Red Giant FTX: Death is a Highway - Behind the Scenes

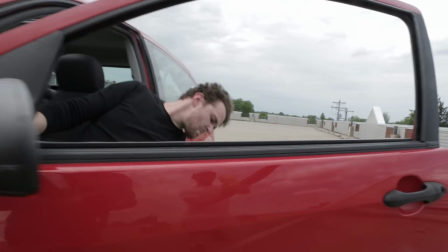5s
So this is what it actually looked like when we were shooting. We were sitting in a parking lot doing nothing, hanging out of cars with leaf blowers and green screens.
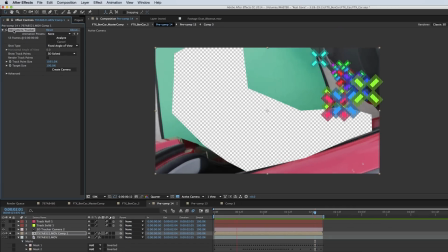13s
First thing I did when I got in a post was I cut Ben out and then used that to get my camera track so I didn't have the variable of Ben's movement affecting the camera track.
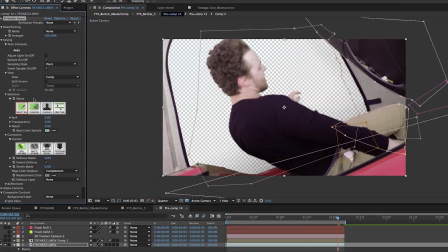21s
Then I used Primac here to key out the green, literally hitting the auto button and then fine-tuning the foreground and background.
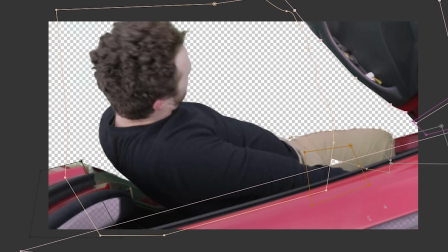28s
And then because my green screen only took up a certain amount of the background, I had to manually mask and roto out everything that wasn't green screen in the background.
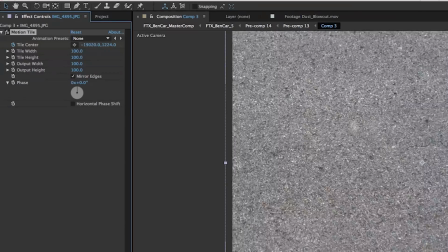36s
So then for my background, I just took a picture of the ground, brought in After Effects and applied a motion tile so that I could keyframe the tile center so that it was flying through the screen.
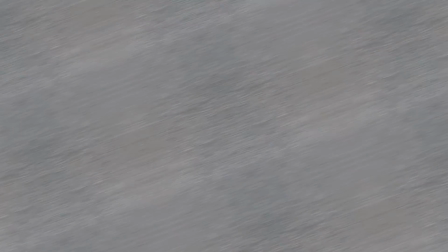45s
And then with motion blur, it looks super convincing. So I brought that in to my camera track shot, added some dust, and I had this.
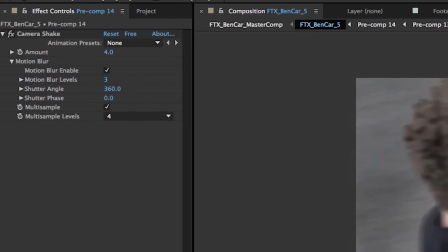52s
Then I added some really super quick and dirty shadows to the bottom. And then I applied camera shake to give it much more of a realistic feel.
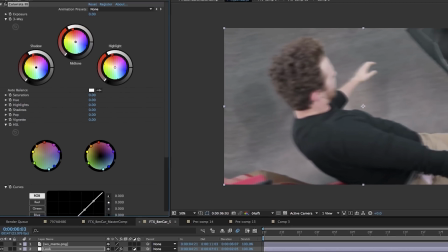59s
Then I used Colorista to get a much more limited and controlled color palette.
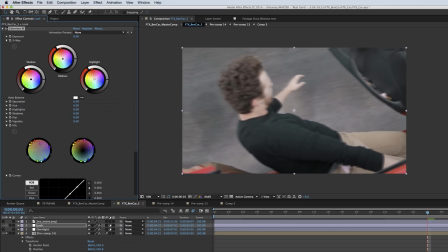63s
Using the hue controls in Colorista, I dragged the blue and the green towards cyan and the yellow and red toward orange and desaturated the purples. And that gave me a much more specific color palette. I also, you know, warmed up the mid tones and kind of blew the shadows up to contrast, turned the mid tones down a little bit and had my grade.
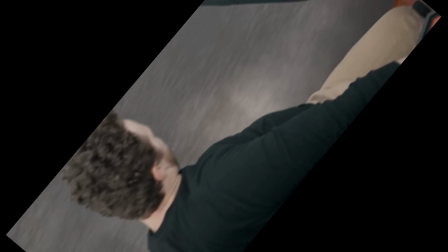80s
Then the last thing I did was I actually turned it upside down, which I think created a much more disorienting shot.
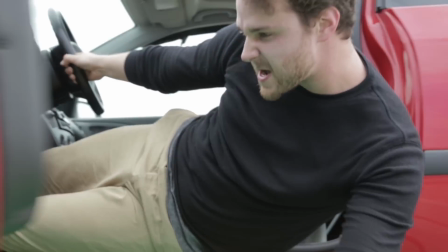86s
For a lot of these shots, Dave Altizer is off screen holding a leaf blower pointing at bin.
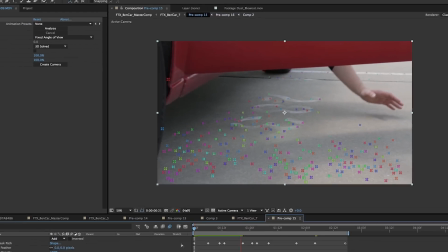90s
So for this shot, we obviously have a camera track I had to do, and I was able to kind of find the ground plane much easier,
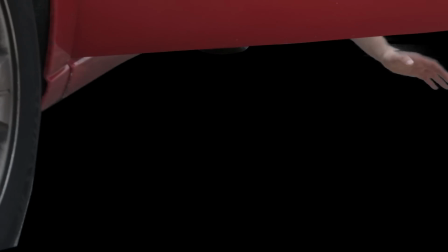97s
dropped in my ground background, and then did some roto and masking work.
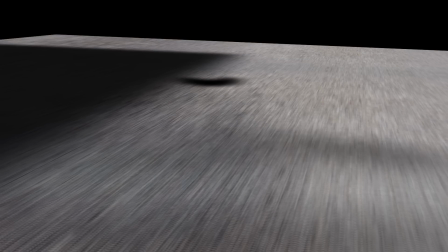101s
And then I added some shadows, which really sealed the thing all together, added some dust, and there's my shot.
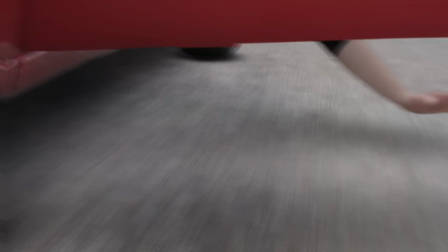107s
Then I added my camera shake, and then I added the grade.
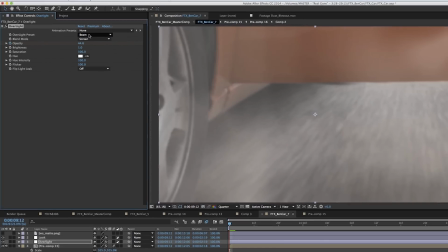110s
And then I used Overlight from Red Giant Universe to create a very subtle flare going on, very realistic looking flare too.
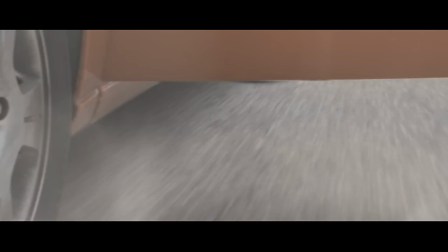118s
I love this plugin. It's fantastic. Just apply that underneath the grade. And then, so I have this shot.
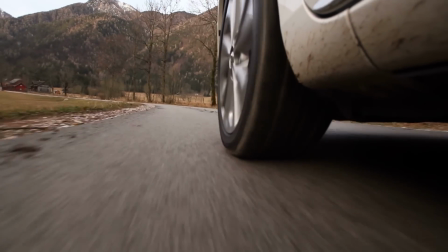124s
I did a camera track and then I went and dissolve and found this really great stock shot, flipped it, and then dropped it into my already camera track scene as a 3D layer.
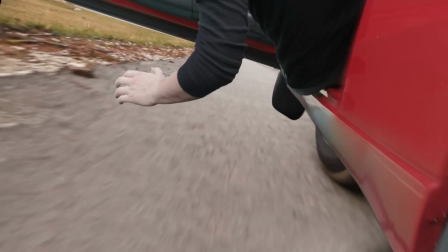132s
Then I rotored out the foreground layer. Then I erased that little wheel underneath the car.
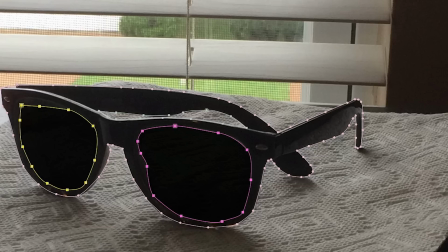137s
Then I added some shadows. And then I took a picture of my sunglasses and just did some masking work around it to cut them out
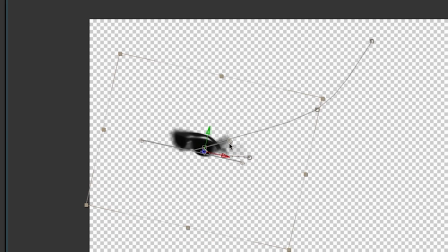144s
and then use RG Shadow from Red Giant Warp to create a shadow underneath the sunglasses and drop that into the scene.
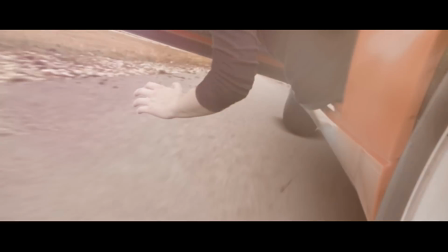149s
Then I added my camera shake, added the grade, added over light, and ended up with a final result that looked way better than it should have.
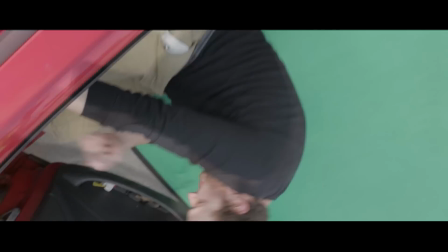156s
So naturally by this point I'm starting to get cocky.
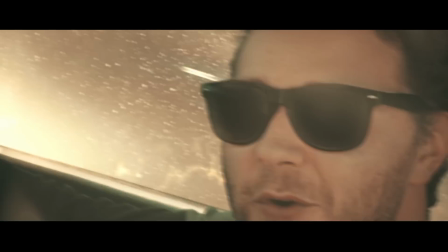162s Nice day for a drop!